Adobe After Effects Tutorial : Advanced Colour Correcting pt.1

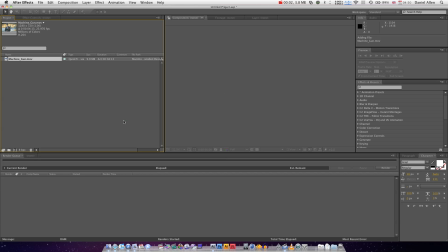0:00 Hello, hello, hello, YouTube and Mr. Forks. You asked for it, you get it. Adobe After Effects tutorials. So, what we're looking at today is advanced color correction, and I'm actually going to continue on from this and do a film effect,
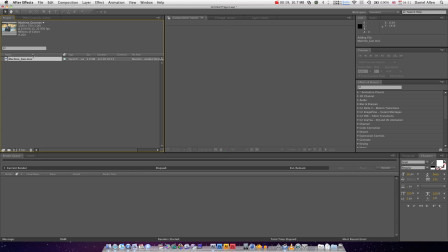0:17 but that won't be up until later, maybe on a weekend or even the same time. Check it out. So, what do I mean by advanced color correction?
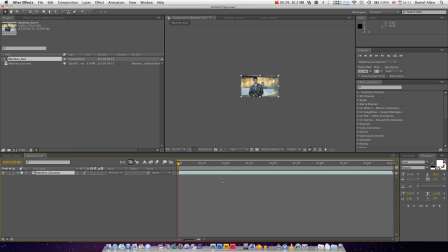0:26 Well, it's very simple. What you do, you select your footage, which is this footage right here.
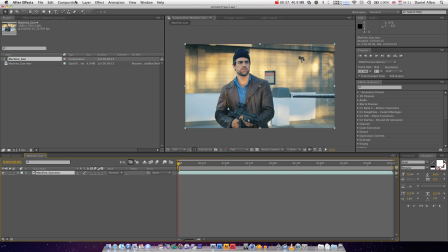0:33 Command plus to zoom in, or control plus. And you go effect, color correction, auto color. As you can see, it looks amazing. Thank you for watching. Ha ha ha. Sorry, bad joke. It's not... That was, in fact, a joke.
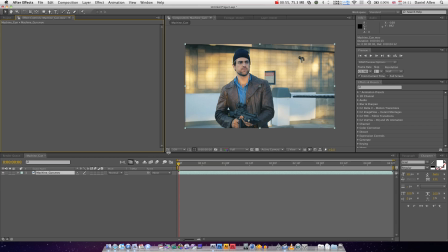0:53 You're probably thinking one of two things. One, this guy's a douchebag.
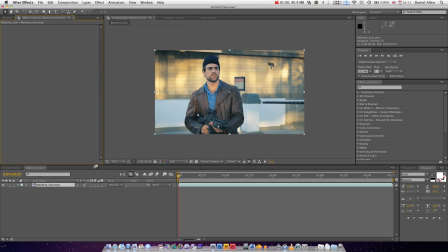0:58 Or secondly, he's got a pretty big screen. It must be lovely to use After Effects on that screen.
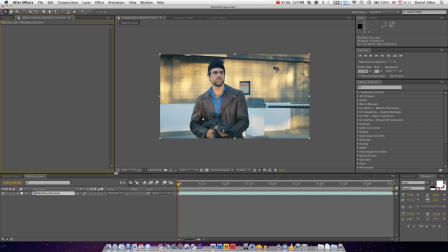1:04 The answer to both them statements, first off, yes, it is lovely. You should be jealous of this screen. And secondly, I'm not a douchebag. Now, this video clip is, in fact, from Andrew Kramer's Action Essentials 2.
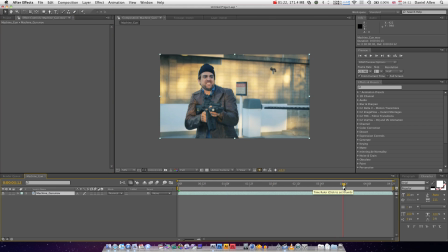1:20 So, Andrew Kramer, I've mentioned your name. Please don't come at me with your bare hands. What do I mean by advanced color correction? Well, it's quite simple. Say this, I wanted to change this orange. I thought it was too ridiculous, and I wanted to make it darker, more desaturated.
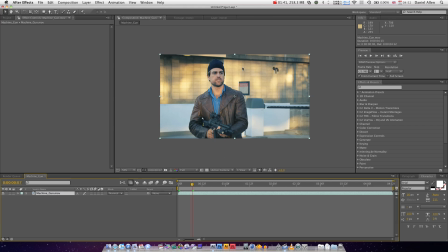1:40 But I don't want to draw the oranges out of his blue shirt. So the idea is that you isolate all of the different elements and colour correct it like that. For instance, the face is too blended into the back, so we'd have to go about fixing that.
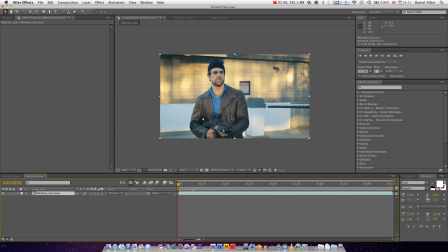1:54 And so this does involve lots of camera tracking and all that good stuff, but is very beneficial. Now, this clip is only like 4 seconds, but I'm not going to do all of it.
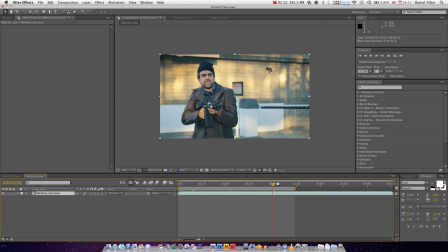2:10 I'm just going to do 2 seconds, only because I want to get the technique across. In fact, I'm going to composition settings. Change it to 2 seconds,
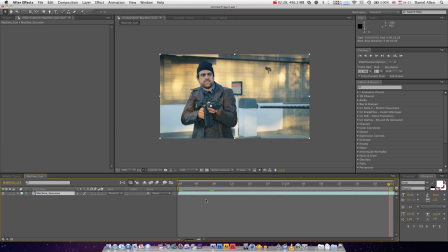2:25 0:00. Okay, right, so now we've got 2 seconds of footage. Bravo, let's get going. So the first thing I want to do is do a new adjustment layer. I'm going to get used to this.
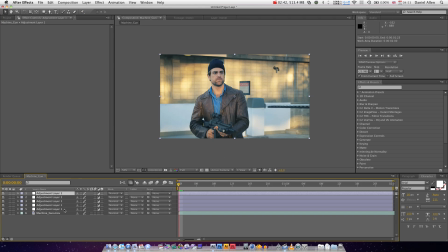2:38 In fact, while we've got it there, we're going to duplicate it a few times. We're going to call the first one, hit enter, call it face. And why are we calling it face? Well, because we want his face. I can zoom in even more like that.
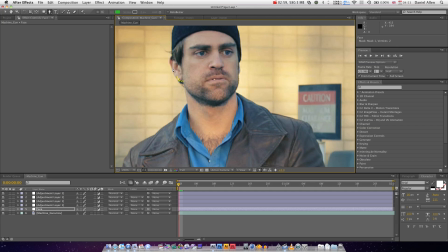2:58 We can get a bit of his ear, not all of it, because we can feather it a bit anyway. Now, if you're working in professional industry, the idea is that you want to be feathering it like one pixel, and you want to be really tight with your
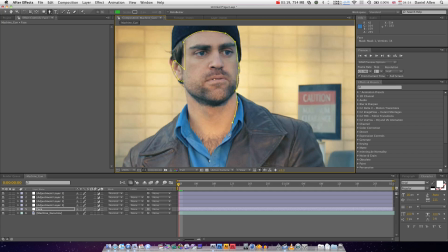3:16 rotoscoping. Now, rotoscoping is, in fact, the basis of professional compositing. There's a few main techniques. You've got camera mapping, you've got rotoscoping.
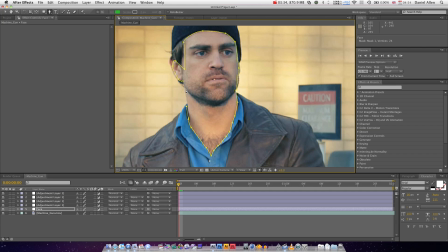3:31 All these work together, but if you want to be a professional guy, just practice rotoscoping. I know it's boring. Well, it's not boring. If you enjoy special effects, you shouldn't find it boring. So, we've got the guy's face. Next adjustment layer. In fact, next adjustment layer.
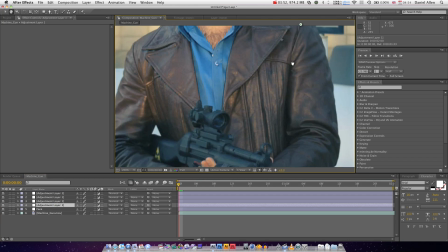3:50 I'm gonna go for the gun. Why?
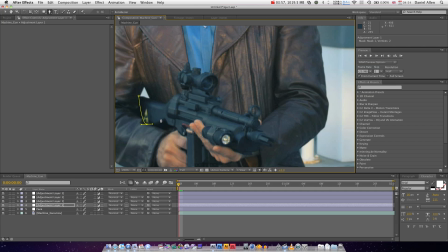3:56 Because at the moment the gun looks very matte, and I want it to look a bit more glossy. And I can show you how to do that.